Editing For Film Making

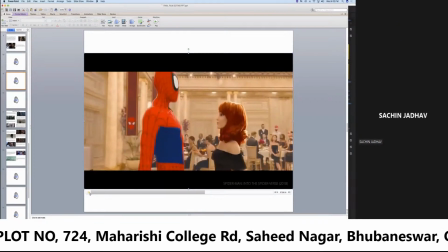(0:00)
animated films function under the same compositional rules. Oh, well, Let's look at an example to better illustrate this.
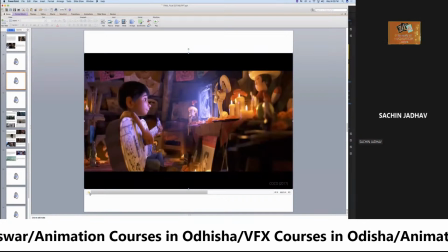(0:11)
In this scene from Coco, Miguel watches a film starring his idol. The medium shot composition accommodates quite a bit. The props from Miguel's shrine, the detail on the TV screen, and Miguel's reactions to it.
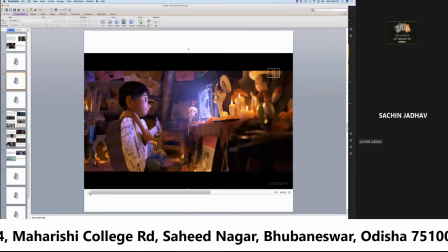(0:25)
It's an intimate moment as we observe Miguel's joy, along with the objects of his affection in a single frame.
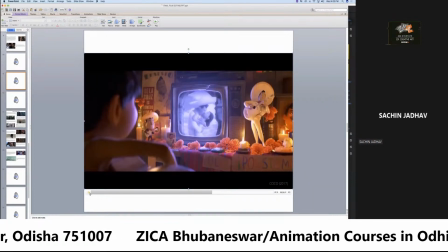(0:32) Follow my heart. You know that feeling?
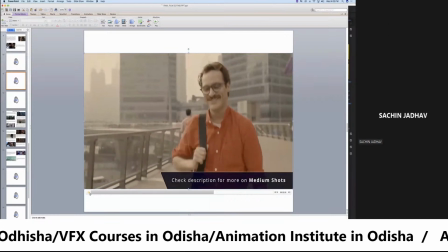(0:37)
So remember, the typical composition of a medium shot starts above the waist, but below the chest, and ends just above the head.
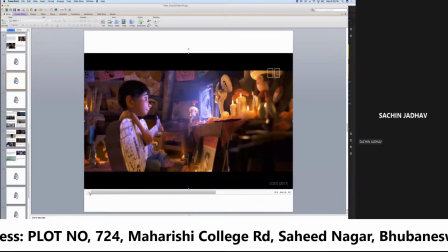(0:46)
Use it when you need to dig into a subject's eyes without losing their physicality or environment, or utilize a true middle ground approach that is neither jarring nor especially dramatic.
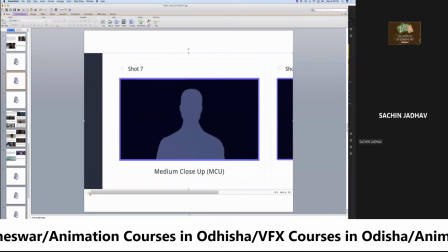(0:58)
Our next subject, medium close-up shot, MCU.
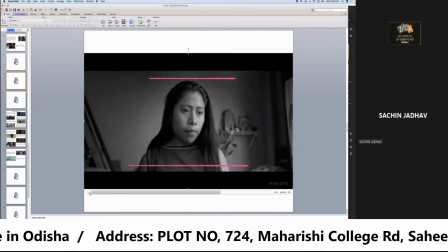(1:07)
When a shot frames a subject from mid-chest to just above their head, it is referred to as a medium close-up.
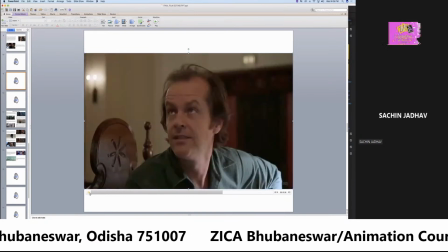(1:15)
Medium close-ups are about reducing distraction and prioritizing story and character details. why don't you start right now and get the fuck out of here?
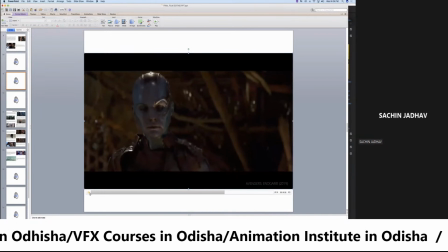(1:23)
Use it when you need to get intimate with a subject without losing their physicality.
Perhaps I treated you too harshly.
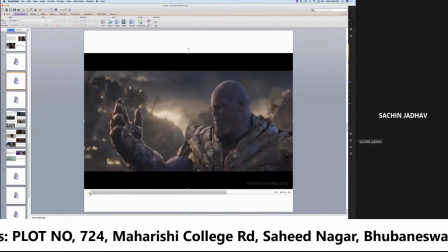(1:32)
Here, the villainous Thanos snaps his fingers during the climactic moments of Avengers Endgame.
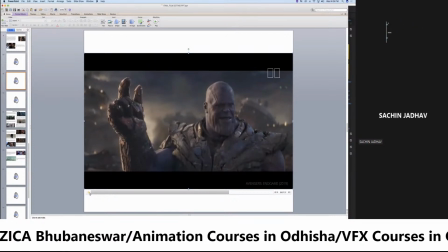(1:40)
With this shot size, we have room for the Infinity Gauntlet and Thanos' look of full satisfaction in thinking he has won. But when he fails, this medium close-up is designed to also capture his reaction.
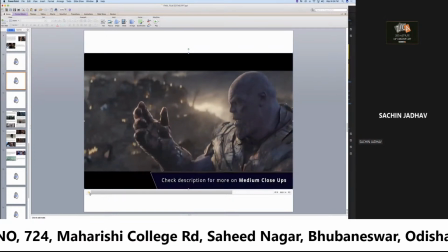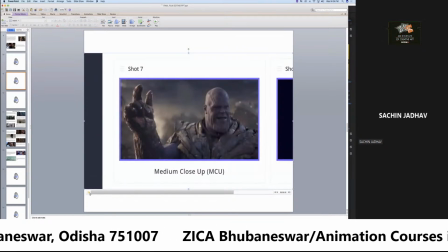(2:01)
Remember, a medium close-up is roughly head to chest.
Are you ready for it?
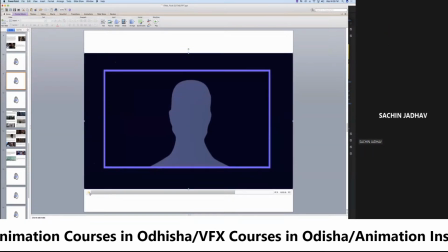(2:07)
It's the close-up.
See you. Here's Johnny.
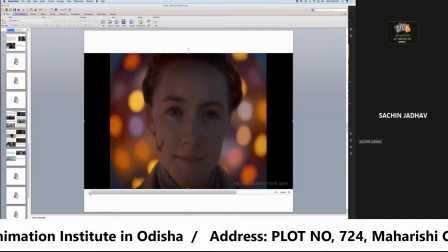(2:13)
Of course, the most powerful visual weapon for highlighting a change in emotion or dramatic beat on screen.
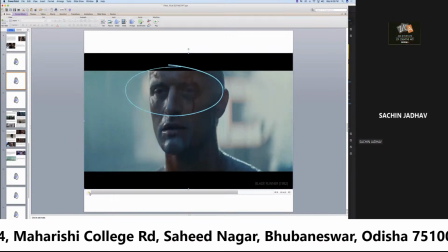(2:19)
Close-ups are most often arranged at eye level, better to dig into the windows of a soul.
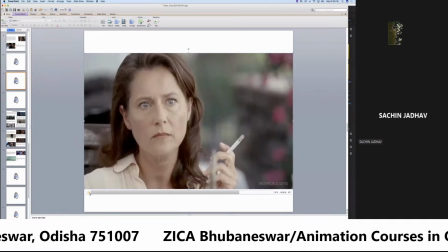(2:25)
In this shot size, we have a front row seat for a character's thoughts and feelings.
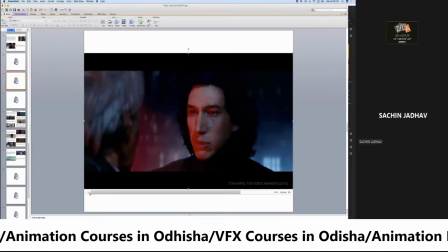(2:30) Who is it? Will you help me? Yes, anything.
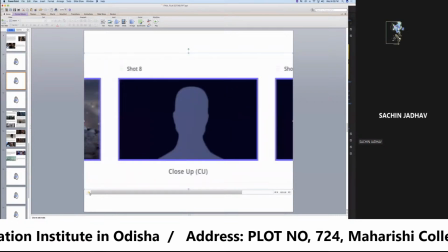(2:35)
The close-up is about empathy and illustrates how dramatically effective it can be in a time of decision or anxiety.
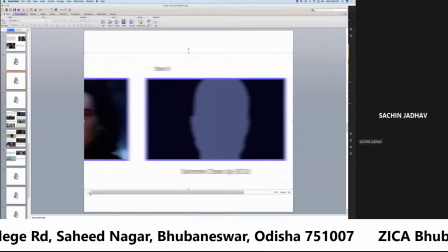(2:44)
Our final category, extreme close-up shot, ECU.
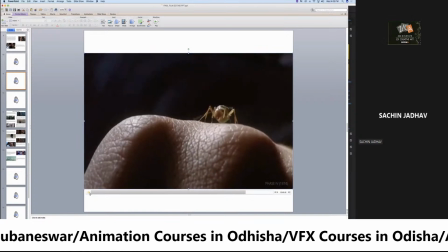(2:51)
An extreme close-up, or ECU, frames a subject to isolate a specific area.
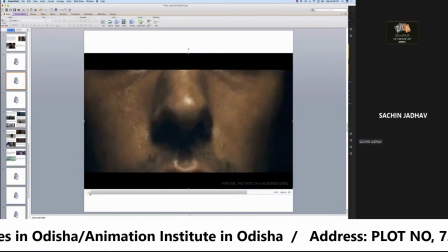(2:57)
This could be lips, ears, or nose, but the eyes are typically the focus.
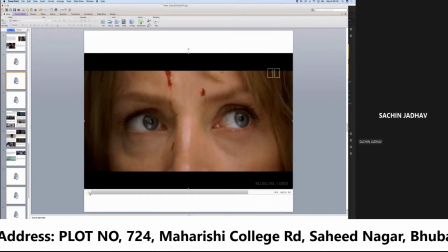(3:04)
Like here in Kill Bill Volume 1.
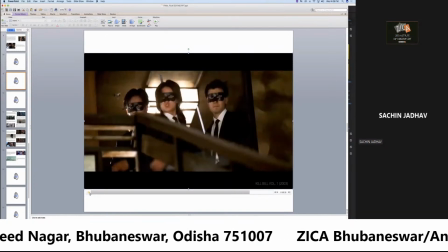(3:07)
As the bride is swarmed by the crazy 88, we cut back and forth between their entry points and her frantic eyes.
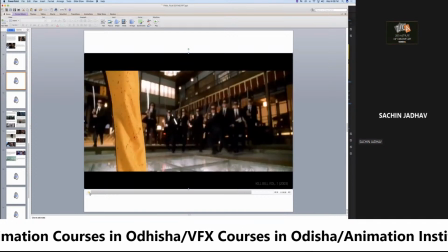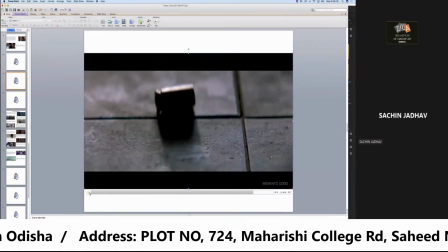(3:22)
When the function of a specific prop or an intimate detail is necessary, filmmakers will often rely on the insert shot.
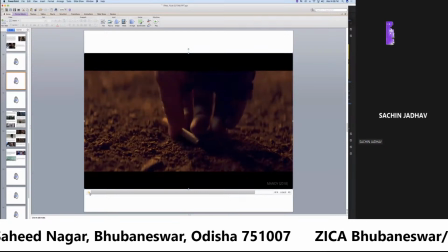(3:31)
Inserts are most commonly used to highlight and isolate something crucial to the narrative.
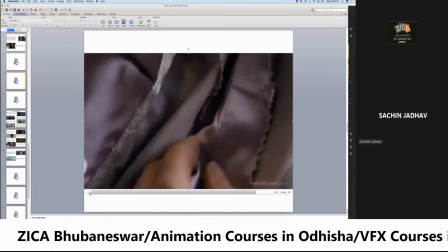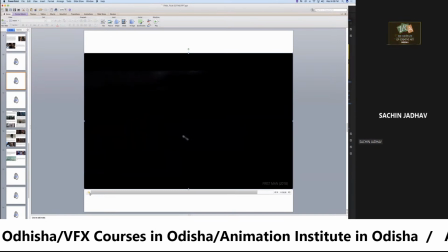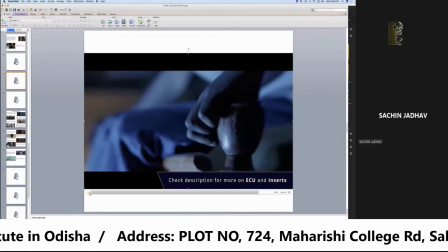(3:46)
So remember, an extreme close-up or an insert shot is one of the greatest tools for emphasis.
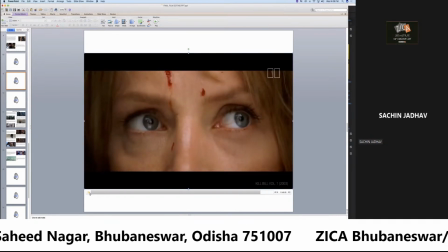(3:54)
It is the most intimate, dramatic, and potentially startling of all shot sizes.
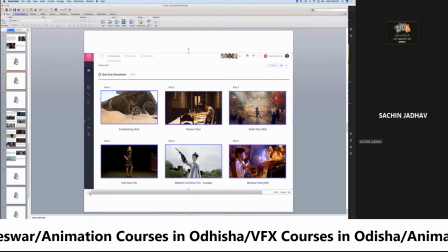(4:01)
This is our shot list made in Studio Binder so far.